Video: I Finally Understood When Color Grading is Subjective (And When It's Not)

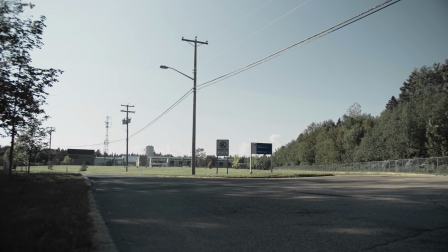4:09 If we have a desaturated image, now we have a more dead and apocalyptic look.
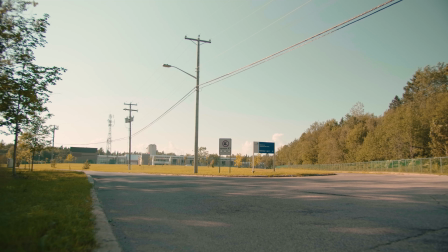4:15 Warm and vibrant colors give a happier look, and cold colors are more sad and depressing.
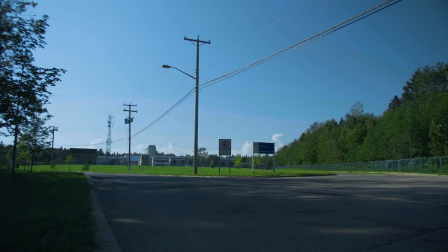4:21 These are common types of grades that can be seen throughout movies. The Walking Dead uses desaturated colors,
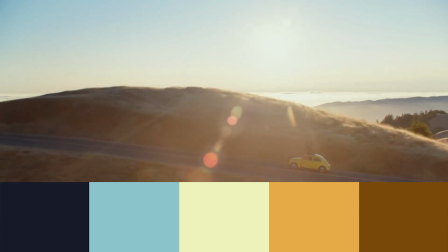4:29 Bumblebee used warm and vibrant colors, and in the beginning of John Wick, it has cold colors. All of this goes to show how I did not choose the emotions that the colors gave me, but the different colors did give me an emotion.
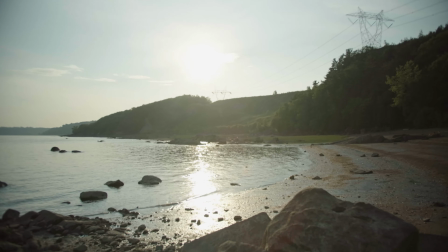4:43 Now the idea is that you're supposed to change the colors that fits the film. This is why I don't think that color grading is subjective, even though it is an art.
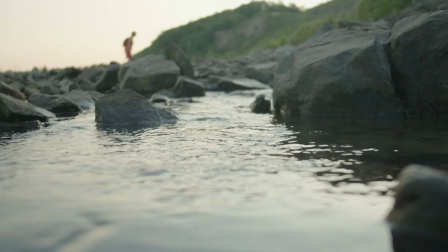4:51 As when you're color grading, you're only amplifying the feelings that are already given to you.
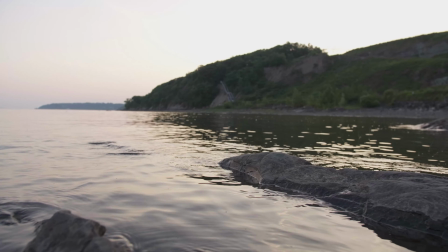4:56 So that would mean that it's not a subjective choice, as the only choice you are given is if you want to make it better or not.
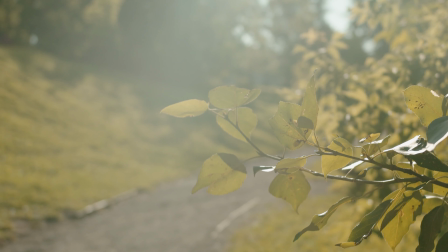5:02 So even though the options are limitless, the choice is actually binary. So it's settled then, color grading isn't subjective. Well, not so fast there, Billy. So I've told you that the colors of a scene are decided by the footage. But what if the footage is subjective? That is where YouTube comes into play. You see, I've told you that if a scene is sad, you should add emphasis on cold colors to enhance the film. But what if the film is you? Kinda like this. Like me talking to you, me as a character, as a YouTuber. And the examples of this on YouTube are endless.
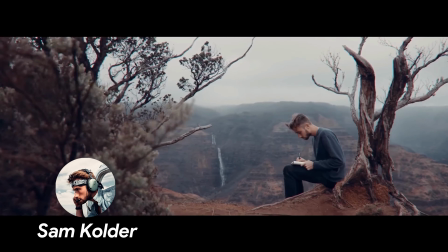5:44 Sam Kolder, who is an easy example, uses the iconic teal and orange color grade to make his films more epic.
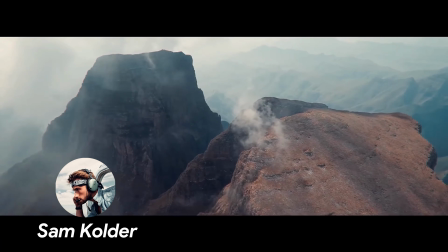5:50 He could use more gritty colors or more natural colors, but he instead specifically chooses the teal and orange in his films.
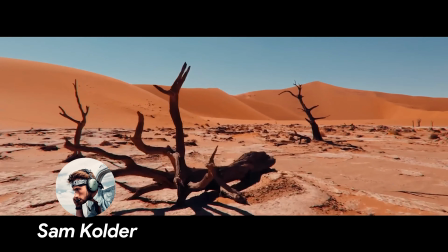5:58 And so in his case, the choice of teal and orange would be subject to his own choosing.
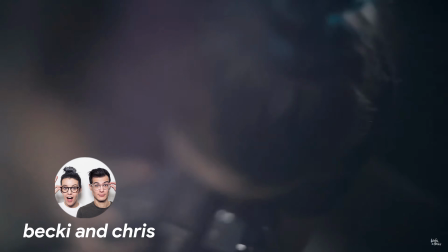6:03 Becky and Chris are known for more dark and moody colors, Aiden Robbins is known for more minty greens,
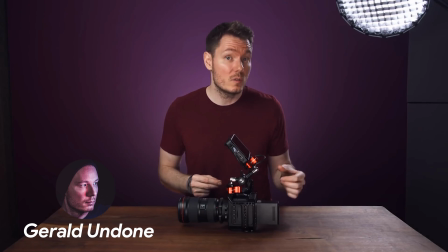6:09 and Gerald Undone is known for purple, because purple.
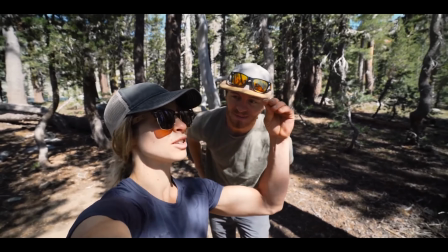6:13 The thing with YouTubers is that they can choose the grade that reflects their style and their brand.
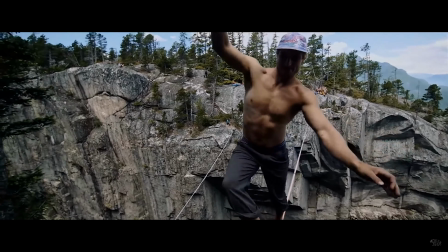6:19 The video doesn't choose the colors for them, they choose the colors for the video.
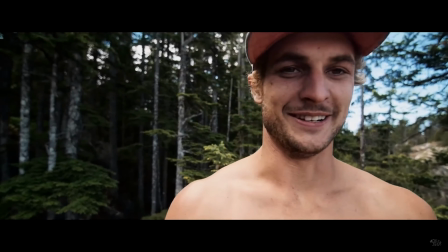6:23 And so that is where we see color grading finally becoming a subjective choice, as when an influencer grades their footage,
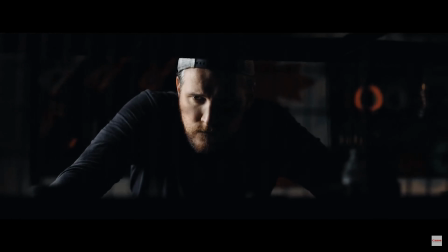6:30 they might as well pick their favorite color and it would still work as it would fit their style and them as a character.
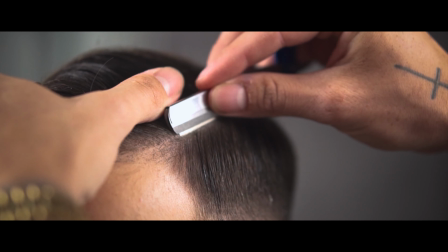6:37 Essentially, when you do a film about someone, you pick the colors that define that someone.
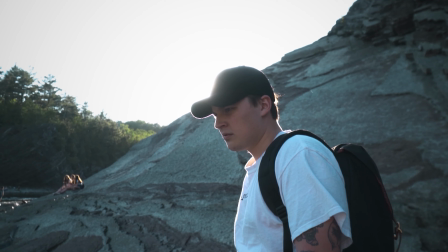6:42 But if that someone is you, then you can pick the colors for yourself. Thus, now you would have a subjective choice.
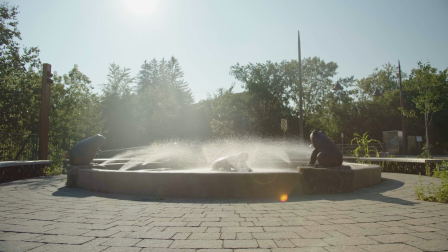6:49 I think it's important to understand when color grading is a subjective choice and when you must follow the guidelines to a certain look.
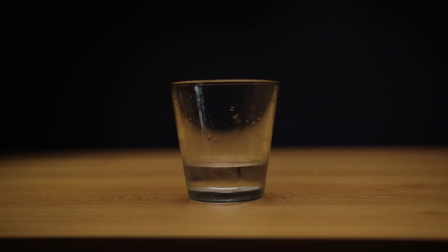6:57 Understanding what colors will emit what feelings is very important, and knowing when to use which colors is even more important.
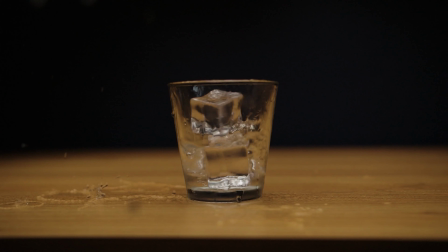7:04 But at the end of the day, if we can all enhance our footage to make it with better colors, then I think we succeeded.